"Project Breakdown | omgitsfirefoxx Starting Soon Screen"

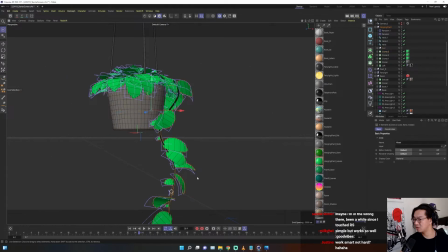We see here as well, this is also the spline in order to create this sort of like viney sort of thing.
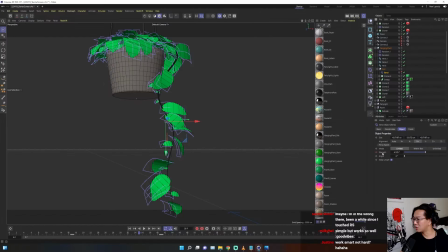And you see there's this bend thing, and this bend is actually animated just to bend the overall everything. You can see the actual cloner here. Here we go. So there's no physics involved because I also needed to loop. So in order to have it loop, I need to control the animation.
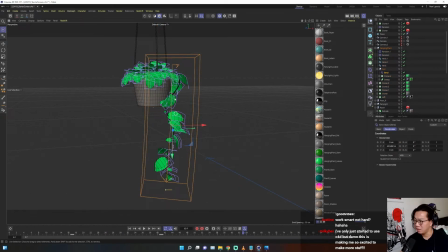And the reason why I do like not physics stuff, like why didn't I rig this up and then like started using like physics simulations, is because I needed absolute control. Even if this is not a looping thing, keyframes always gives you the most control. And even though it's a little bit of a hassle, it's better.
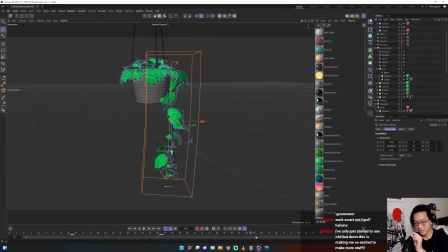For example, if you're physically simulating something and it goes wrong and you gotta like tweak a little bit of settings and then simulate it again, and then it just doesn't work.
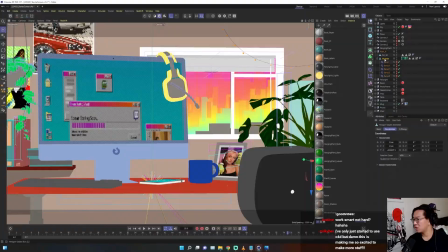This is just like full control. I have this plant, which is all literally bend deformers.
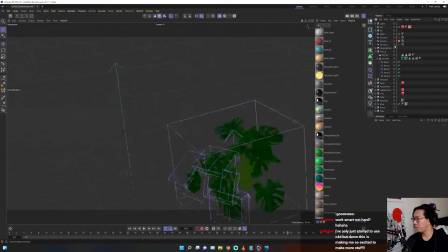Here is all literally just all bend deformers. And work smart, not hard, right?
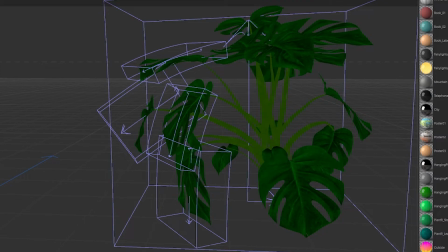Only the leaves that you see on screen is the ones that I animate, because I don't care about everything else.
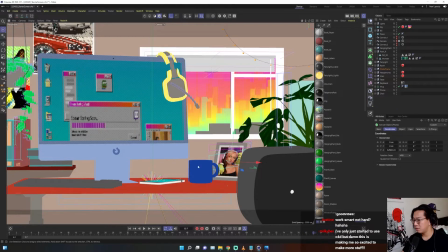So here he goes. This is all the leaves. Oh, you can see here, this photo actually has a couple of lights on it.
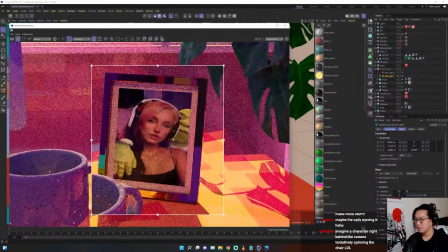Okay. So here, before there is no lighting, and then now there is lighting.
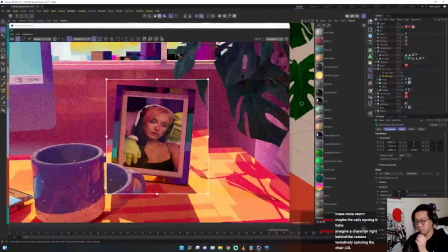You can see those little streaks. And just to give it a little bit more stuff to look at, because it was really bland before, and I wanted to give it a little bit more life. Is the material itself just a metal texture? Yes, it is.
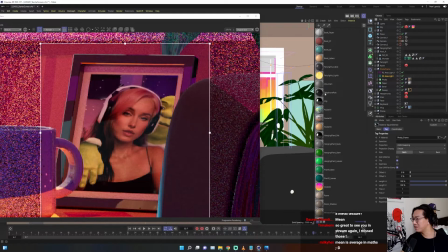Yeah, so this is a metal texture. You can see on this one, let me see if I can open it up.
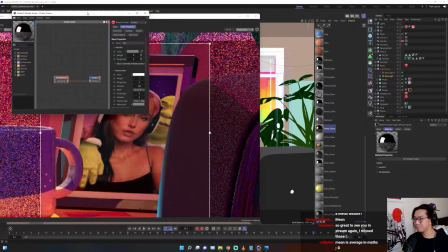This photo frame is just a metal texture. So that way it like reflects all the really, really nice lighting that is all around it.
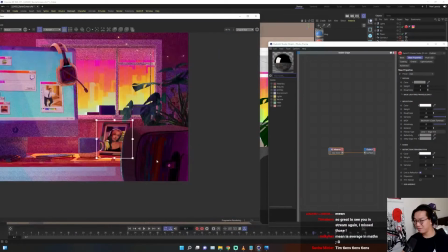And I love that stuff. Like even this chair is like somewhat metal texture-y.
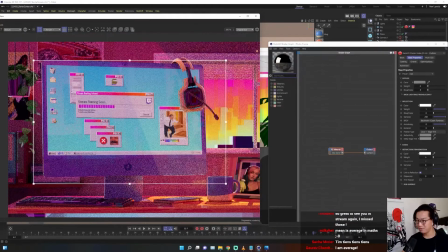Like this MacBook. Actually, I put some lights around the side.
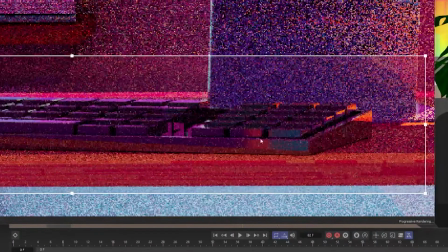This keyboard is completely made out of a metal texture because I wanted to reflect everything, every single really nice highlights and everything. And most of these are a combination of metal textures. Actually, it's a really good, cool idea.
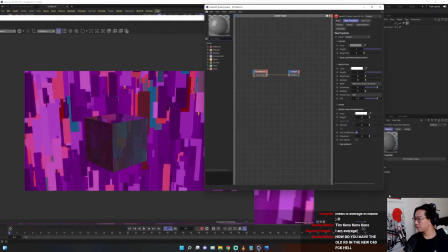So what is their IQR? IOR? IQR?
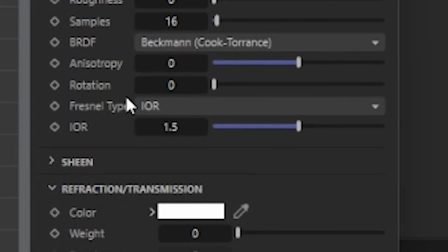It's
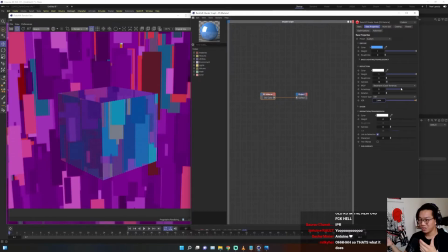IOR. It is the refraction index of different like glass materials.
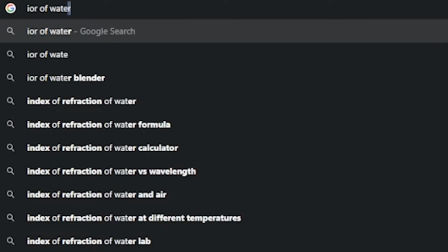IOR of water is 1.333.
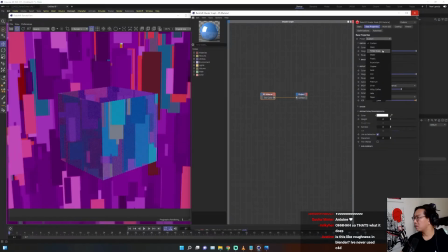So if you're doing like like water, for example, is 1.333.
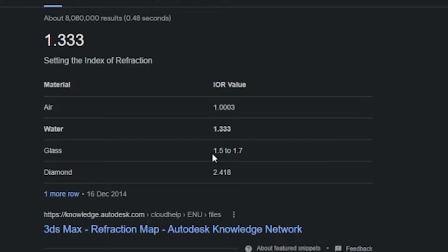It's basically like a see-through thing. So glass has a 1.5 to 1.7 IOR.
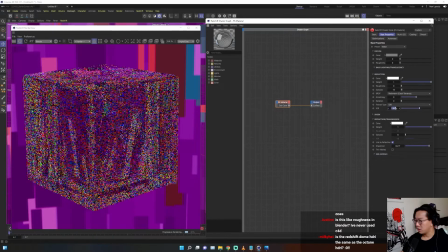So here, if we change it to like 1.5, that would be glass.
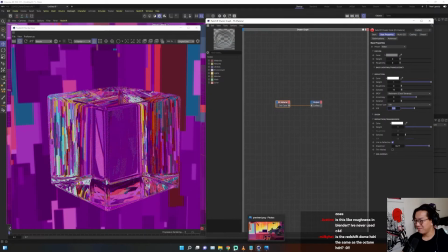And you can see the refraction index is changing. And then it said something about diamond. Diamond is a refraction index of 2.418. There you go, diamond. All right, see? Yeah. But essentially what I'm doing, as you can see here, you see reflectiveness, it's kind of gray.
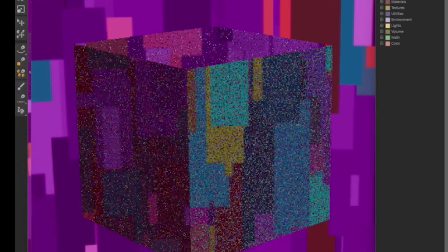But if I crank up the IOR, it actually just cranks up the reflectiveness of the material.
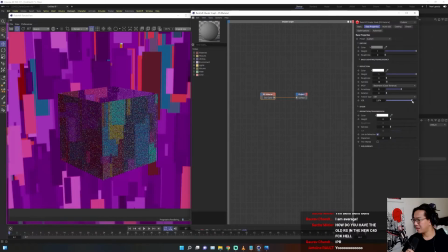And that's basically what I use it for. If I add the IQR to 3, which is its maximum, I think like you can keep going.
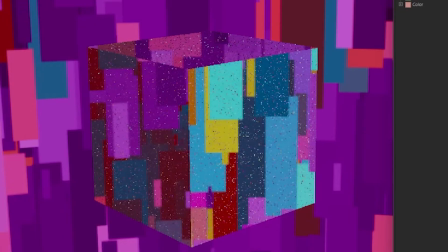If you keep going, it just adds to reflectiveness until it's fully reflective. And that's basically how I use it.
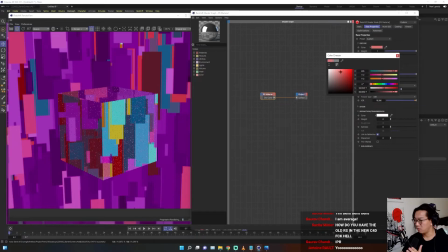And now I can change the color to whatever the fuck I want. Water. So now we have nighttime. Nighttime is very interesting. She wanted a like stream over sort of a screen as well, which is similar to the starting soon screen.
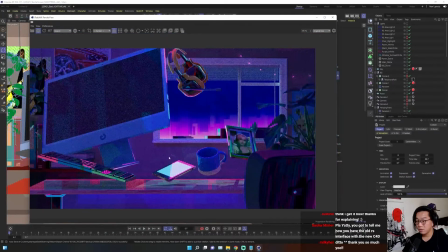So here is basically the nighttime one.
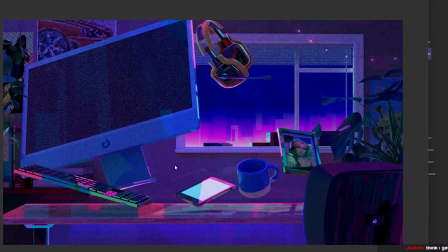Actually is a cheat because it's exactly the same lighting setup, except I just changed all the colors.
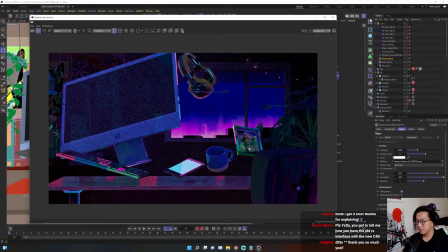So this is the room dome, and you can see it's actually more blue and stuff, but that's because I changed up the hue over here.
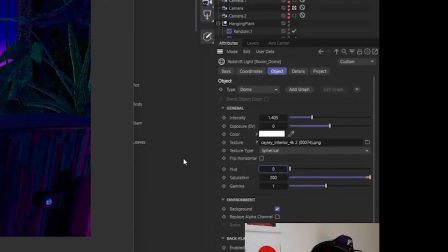So originally it was at 0. It was like normal hue. So this is basically what it looked like.
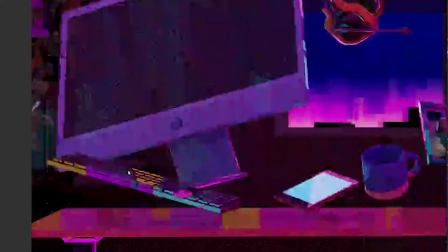It was like a little bit more purpley magenta. It's got some like spots of yellow and things like that.
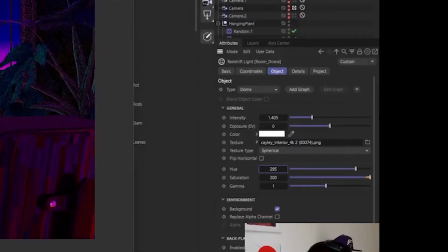But then I changed it to 295, which is basically going backwards, which is making it more blue.
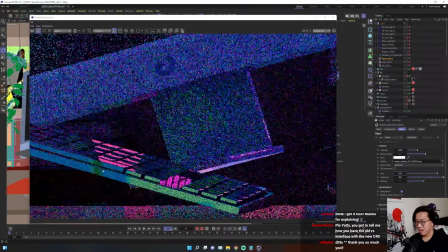And that's what gives it this blue. So now all the orange stuff has turned magenta.
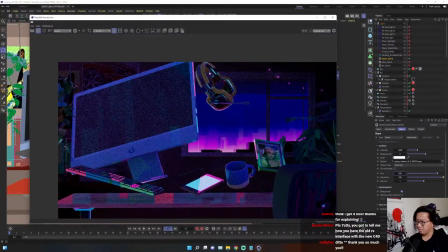There's some green here. Really nice spots of color. It's really, really nice.
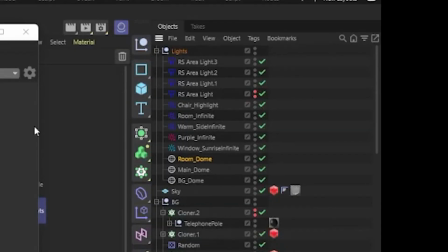So I did it to basically every single light that shows up in the previous scene.
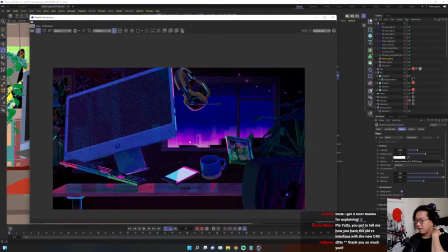And even the background is treated the same way. And then that's it. And I also made everything floating. I don't know why, but I really like that idea. So now we can head on to compositing, which is probably my favorite part. After Effects. After Effects. What is After Effects? After Effects is the best thing in the world. This plant is the only thing that's moving in this area.
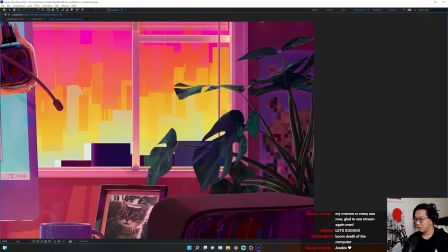So is this plant. This plant is the only thing, and the chair. And then this is her cat. Nothing moves except these two plants and the chair. Everything else is going to be in compositing because I want to be as versatile as possible.
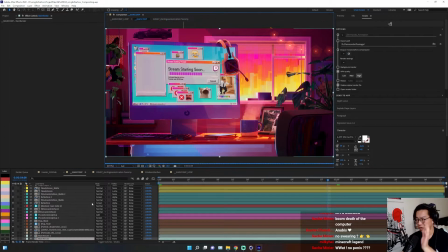So this is where all the comp comes in. It's like, oh, there's a ton of comp and everything like that, okay? Some people are scared of comp. Don't skip comp. Never skip comp. Compositing is one of the key parts of this. Motion graphics, whatever, what have you, okay? 3D, okay? Compositing is key. Do not skip it.
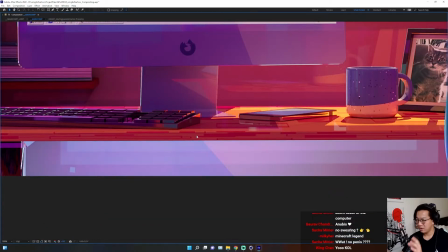So first thing I did was actually, I came here. So you can see here, it actually changes in hue because I wanted something different every single time. And obviously I don't want to animate this in C4D. It's because what have I hated? I rendered it like overnight, high quality. I look it up, it sucks.
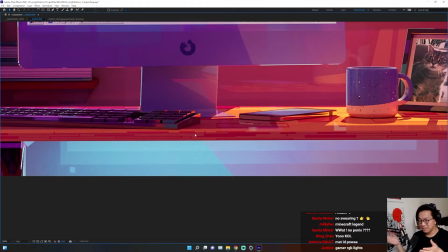That would be horrible. So I did this in After Effects. It gives me more control. It gives me the saturation, what kind of saturation I want and everything. And I think it looks pretty well. It looks pretty good. Big brain decisions. It seems like it. It's not really. It really is just like thinking ahead.
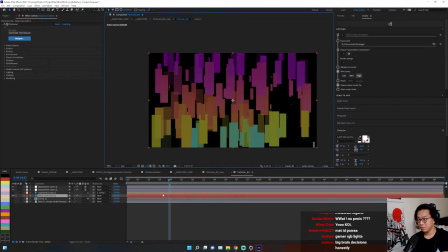The background was basically using particular and having it like come on and stuff.
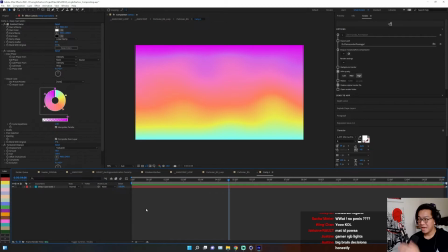And then these are like different hues. That is the color hue of the background.
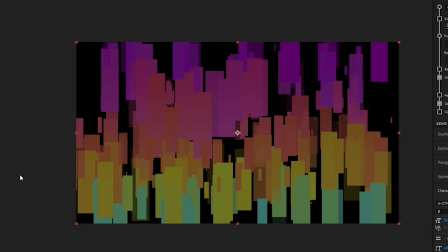And that basically drives the color and the placement of the particles.
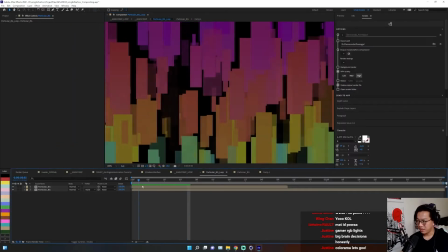And what I'm doing is I'm basically fading it in and fading it out near the end.
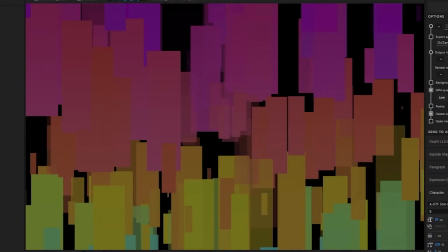So that way it kind of like gives it a little bit of a seamlessness, and that I put it in the background.
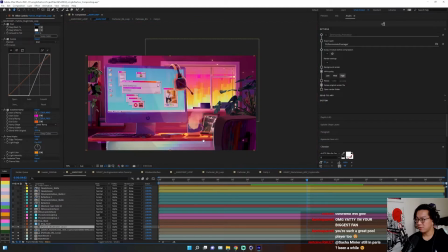Then we have this smoke. I did the same thing, basically.
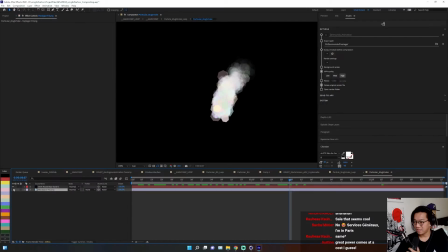The steam that I was using is basically a particular, and I had this hexagon, which actually is all done in particular. I don't want to go through the process. It's been a long time since I've done it, but that's basically what I did.
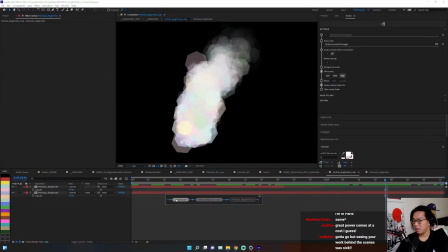I made it trail off and basically made it loop. And then I basically put it on top of my cup, a couple of bevels and stuff.
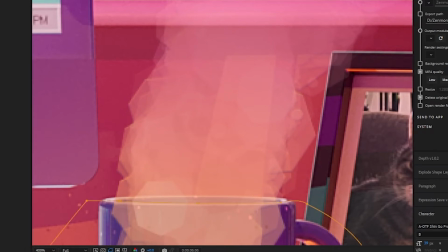And then here I just add a mug mask. Boom. Easy.
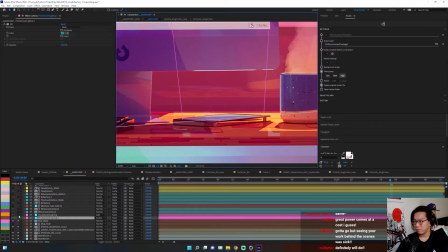That's it. And then now we have, this is very simple phone light up screen, which just turns on and off. Then we have the Windows interface, which is this giant ass big boy.
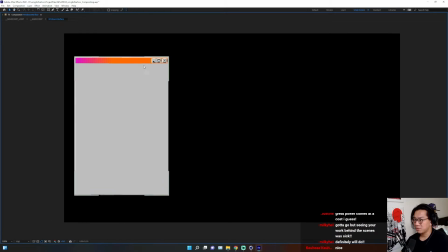If I will solo one of these things. So this is actually all shape layers. These are all shape layers that I just painstakingly like created.
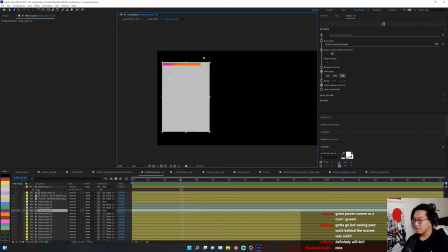So see, these are actually made out of shapes. So that way, if I ever needed to resize it, I'll just grab all these points and just move them over.
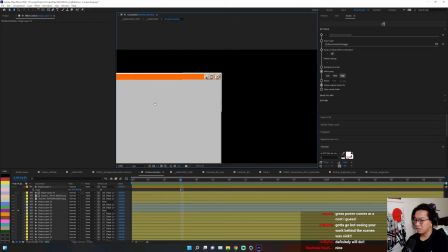And so that way it doesn't change the scale of the icons or anything like that, but it changes the scale of the window.
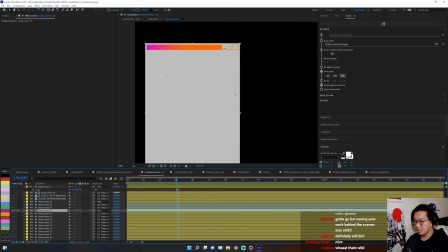Also, another thing, you can see that these have like pixels.
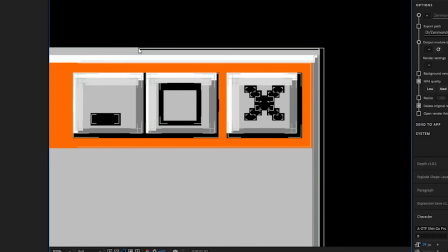You can see that they're like really sharp. Like you can see it steps. It doesn't actually do any anti-aliasing.
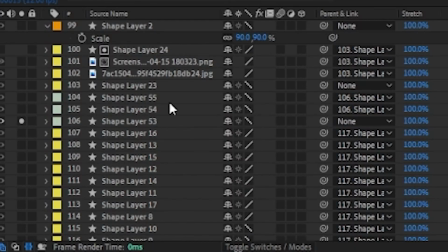And that's basically because over here, you see where my mouse is. Over here, there's like this and so now this is aliasing.
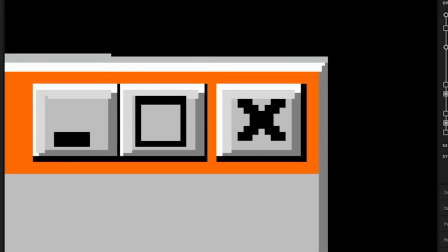This is aliasing really hard. I don't want that. I want it to step because I want it to mimic the Windows 98 sort of style.
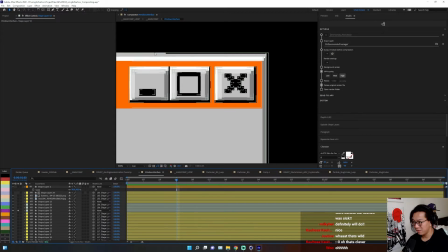That's why I have the step. And so that's why we see these like little like steps here instead of like proper anti-aliasing.
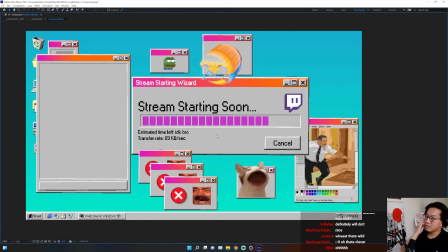And that's basically it. That is great because now I will composite this.